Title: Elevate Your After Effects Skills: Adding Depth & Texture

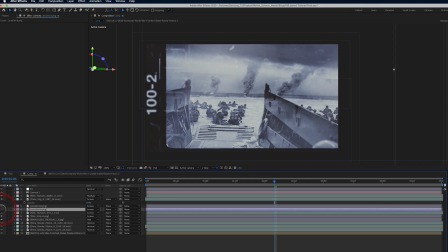[32:59]
And let's double click on, yeah, that's really nice lens dirt up there from Action VFX. I'm gonna bring in this one just a bit, kind of bring some dirt over the top here. And you can see what it does to this smoke back here. It really kind of blends it into the background, really helps it a lot.
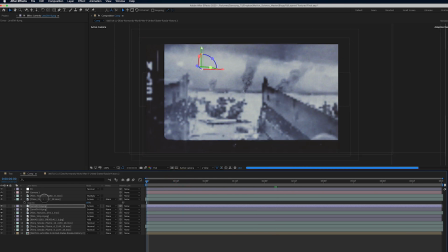[33:20]
And then the other thing is this texture mat here. Again, it's just a little too much for me. So I'm trying to minimize some of it. And it might be that the camera move is a little bit too much. I'll tell you what, let's go ahead and save.
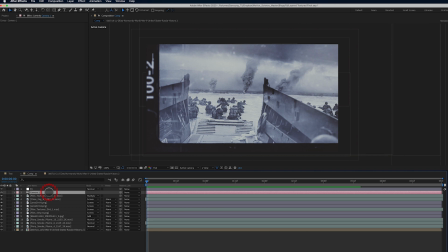[33:40]
And before we preview this one last time here, let's change one more thing here, which is under the camera settings.
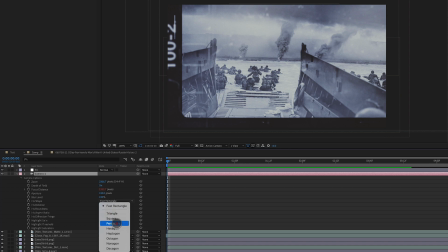[33:46]
Let's change it from fast rectangle to something in here. Now this is going to increase the render time quite a bit, but it creates a much nicer depth of field effect. So when the camera goes out of focus, it looks a little bit more realistic. Fast rectangle has the name for a reason.
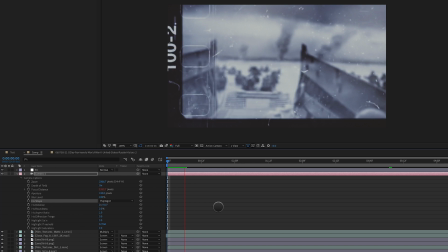[34:04]
That's what the camera defaults to, fast rectangle, because it does render very quickly. But when you're looking for something that looks a little bit nicer and you want to finish the piece out, I highly recommend that you switch to one of the other presets besides fast rectangle.
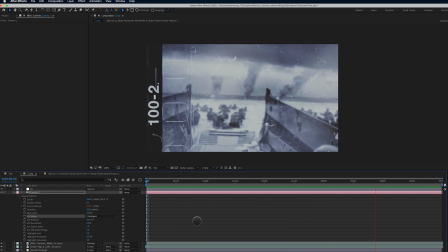[34:21]
And there, my friends, is our finished piece. Really happy with how it turned out.
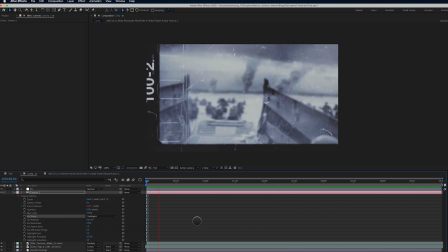[34:26]
It shows what you can do with still images, some awesome footage from Action VFX, a couple textures from Action VFX, some textures from Motion Science, and all that jazz. So if you enjoyed this, you're going to find even more courses over at motionscience.tv. Thanks for watching.
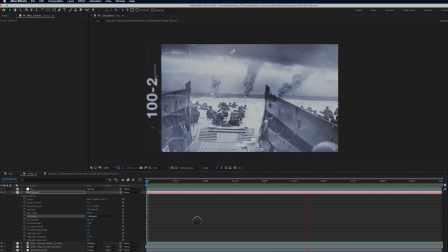[34:44]
Once again, my name is Cameron, and this is Motion Science.